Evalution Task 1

For our first media evaluation task, we were asked to create a slideshow and video on how our music video conforms or challenges genre conventions and represents social groups and issues.
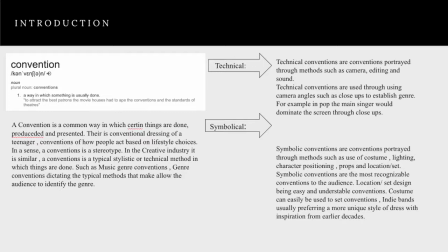15s
A convention is a way in which something is usually done, a stereotype of sorts. In regards to our music video, this discusses how genres are usually depicted and what recognizable, technical, and symbolical conventions are used.
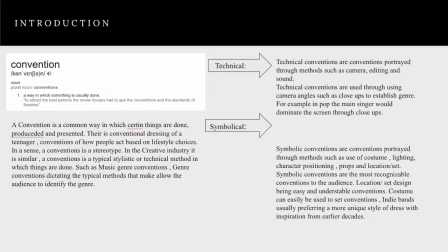31s
Technical conventions referring to conventions portrayed through camera work, camera angles, sound, and editing techniques, whereas symbolical conventions are portrayed through all elements of mise-en-scène, such as character positioning, location, setting, lighting, and costume.
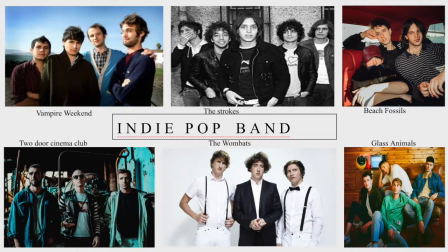51s
The bands we decided to look at are all of the genre of indie pop bands. It's important to look at bands in specific because indie artists to indie bands behave in different ways.
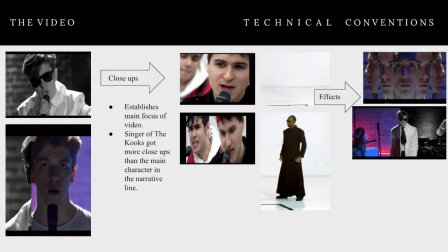72s
Conforming to the convention of using close-ups of the main artist like in other music videos shows what the main focus of the music video is and adds focus to who is on the band.
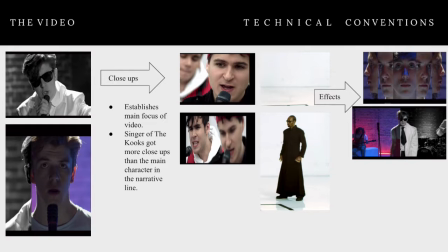85s
In our music video, we show close-ups of the lead singer more than any other close-ups of any other band member, as this portrays who is the lead and who the audience should focus on.
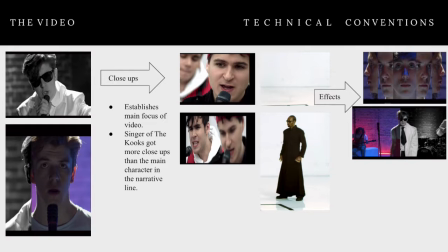100s
Doing this establishes who the main lead singer is and invites audience to interact with them most and create a personal connection to this lead singer and, in the end, to the whole band.
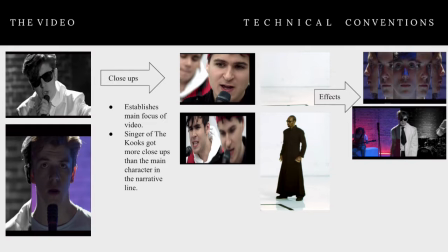119s
We found other music videos, such as the Vampire Weekend music video, that does the same thing and focuses on the band member rather than their narrative lead, because the band member is what the focus should be on, and that's where the audience should feel connected to.
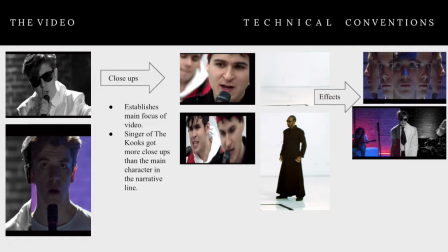Conforming to the convention of using out-of-the-ordinary effects establishes the band's style in the industry to help keep them apart from other similar bands and create their own identity.
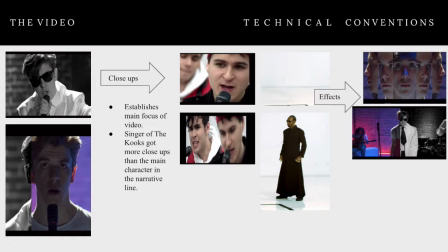152s
Using these stylistic editing techniques and effects brings across different styles and makes them seem more unique and alternative to other bands.
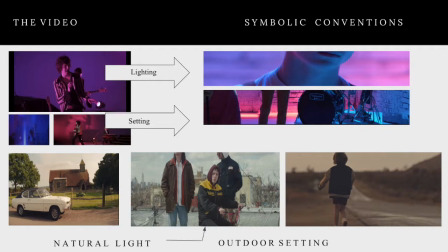167s
Although there are similar videos focusing on performance that use unnatural red, bluish, pink lighting, our music video is challenging a typical indie band convention as it isn't set outdoors using natural lighting and natural setting.
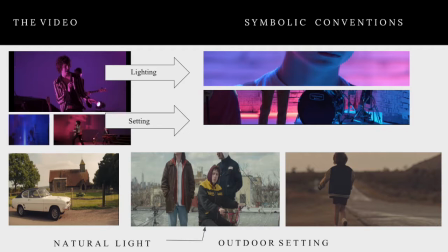191s
Setting the music video in an indoor artificially lit set brings across more of the pop conventions and brings them together as a band more and focuses on their performance rather than narrative or their style and artisticness, as most other indie bands do.
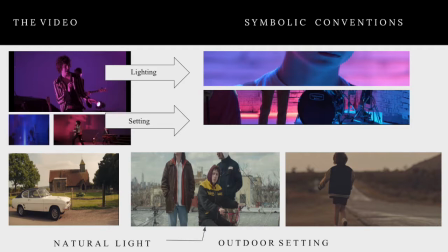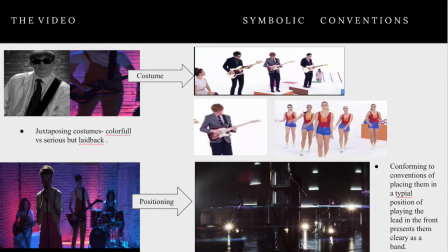220s
Further symbolical conventions that we conform to in our music video are, for example, the costume choices that we made. Using a more serious but laid-back costume in our suits that are white instead of black, which adds a bit more
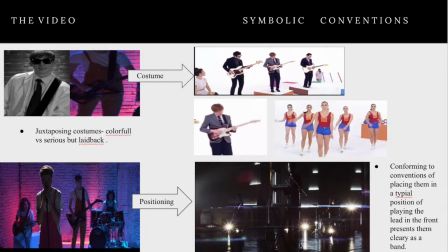239s
youthfulness and carefree attitude and breaking of the norm, which is something that indie bands often represent.
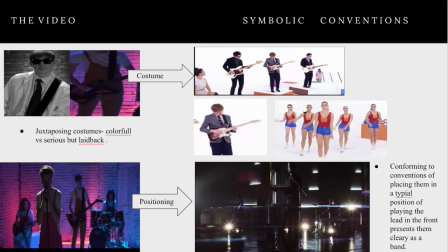250s
Further, conforming to conventions of placing them in a typical position of the lead being in the front and the guitarist, bassist, and drummer being in the back, again reinforces that most of the attention goes to the lead singer as he is the lead member of the band.
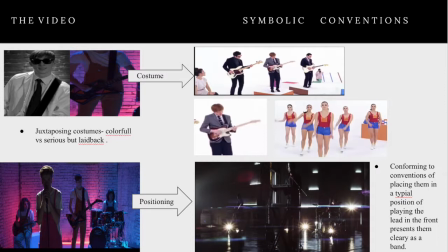273s
However, as it is the band's first music video, as they're supposed to be a beginning band, it's important to establish them as a band and as a unit rather than just a singular lead singer, which is why using this positioning brings them all together in one place and shows them as a
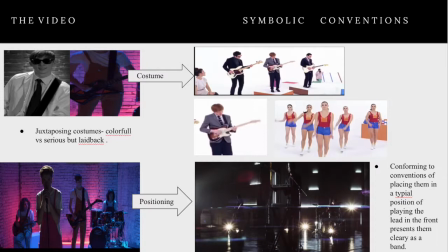293s
band rather than just random people put into a room to play, but shows that there's also a relationship outside this music video.
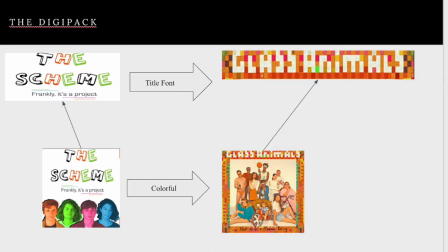308s
Using this font on our album cover of the Digipack conforms to the convention of being a bit more stylistic and out of the ordinary by using a more stylized font type than just a regular font type for just writing regular text.
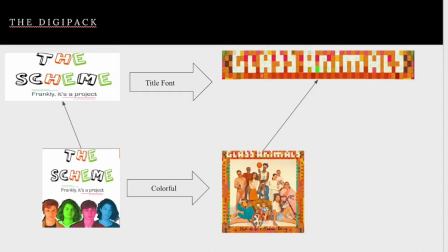328s
This is also done by other bands just to furthermore push the artistic side of indie bands and being different and more natural and funky, rather conforming to using colors rather than just being
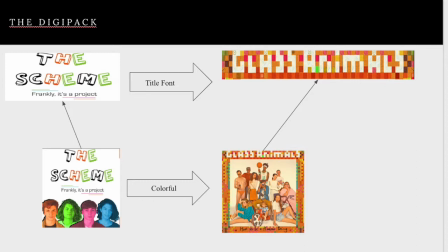346s
monotone and or just showing one picture of one person and having different colors. Shows a more fun and non-serious starting artist,
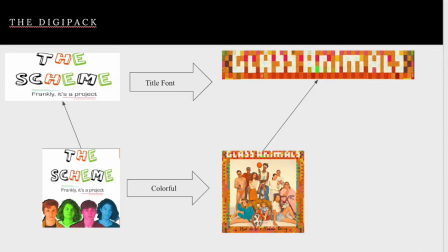360s
which represents them as young and carefree teenagers who don't really care what people think of them.
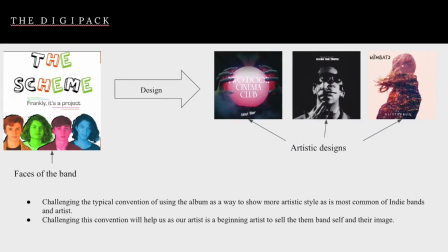369s
In the indie band genre and the indie artist genre, it is more typical to have a front cover that is an illustration or just a photograph of something that resonates with the main message of the album.
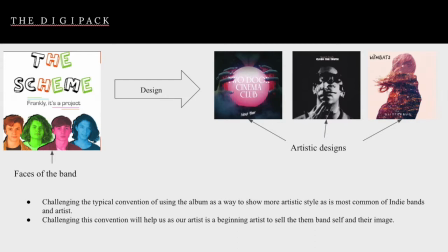386s
However, we challenged this convention as we put all 4 band members onto the cover. Challenging this convention ensures that we sell our band as being a first beginning artist and show them as individuals to the audience
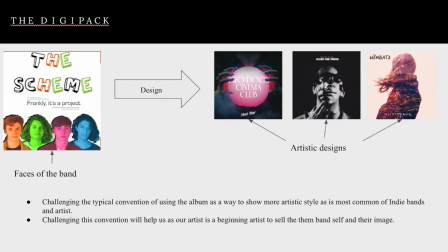405s
so that the audience knows who they are and that they're recognizable. As it is their first campaign, it's important to also sell what the artist looks like so that audience members can recognize them.
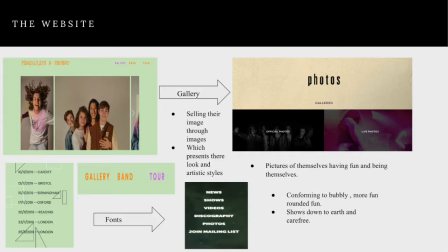426s
For our website, we decided to add quite an extensive gallery, as this gallery and these photos show them not only portraits of them being serious, but also them being fun and laughing and interacting with each other as a band,
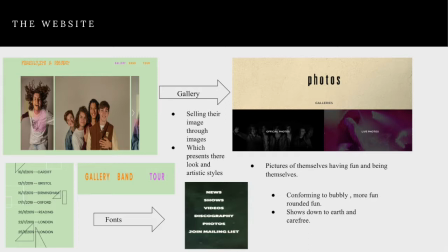442s
which we did so to sell them more and sell what they're like and represent their ideology of what they stand for, which is being natural and free and themselves, which a lot of other bands do as well, such as the Strokes,
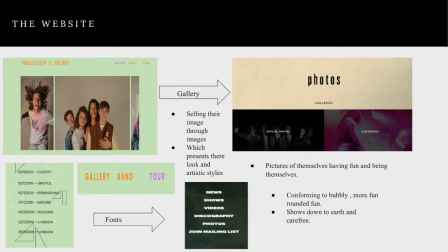460s
which add a lot of photos of them just doing what they usually do and live photos, which just engages the audience more. Further, we also decided to, for the font, we also conformed to the more
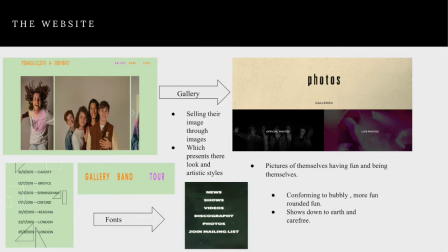475s
laid-back, relaxed fonts that are more rounded and fun rather than edged, which kind of brings across a more serious tone.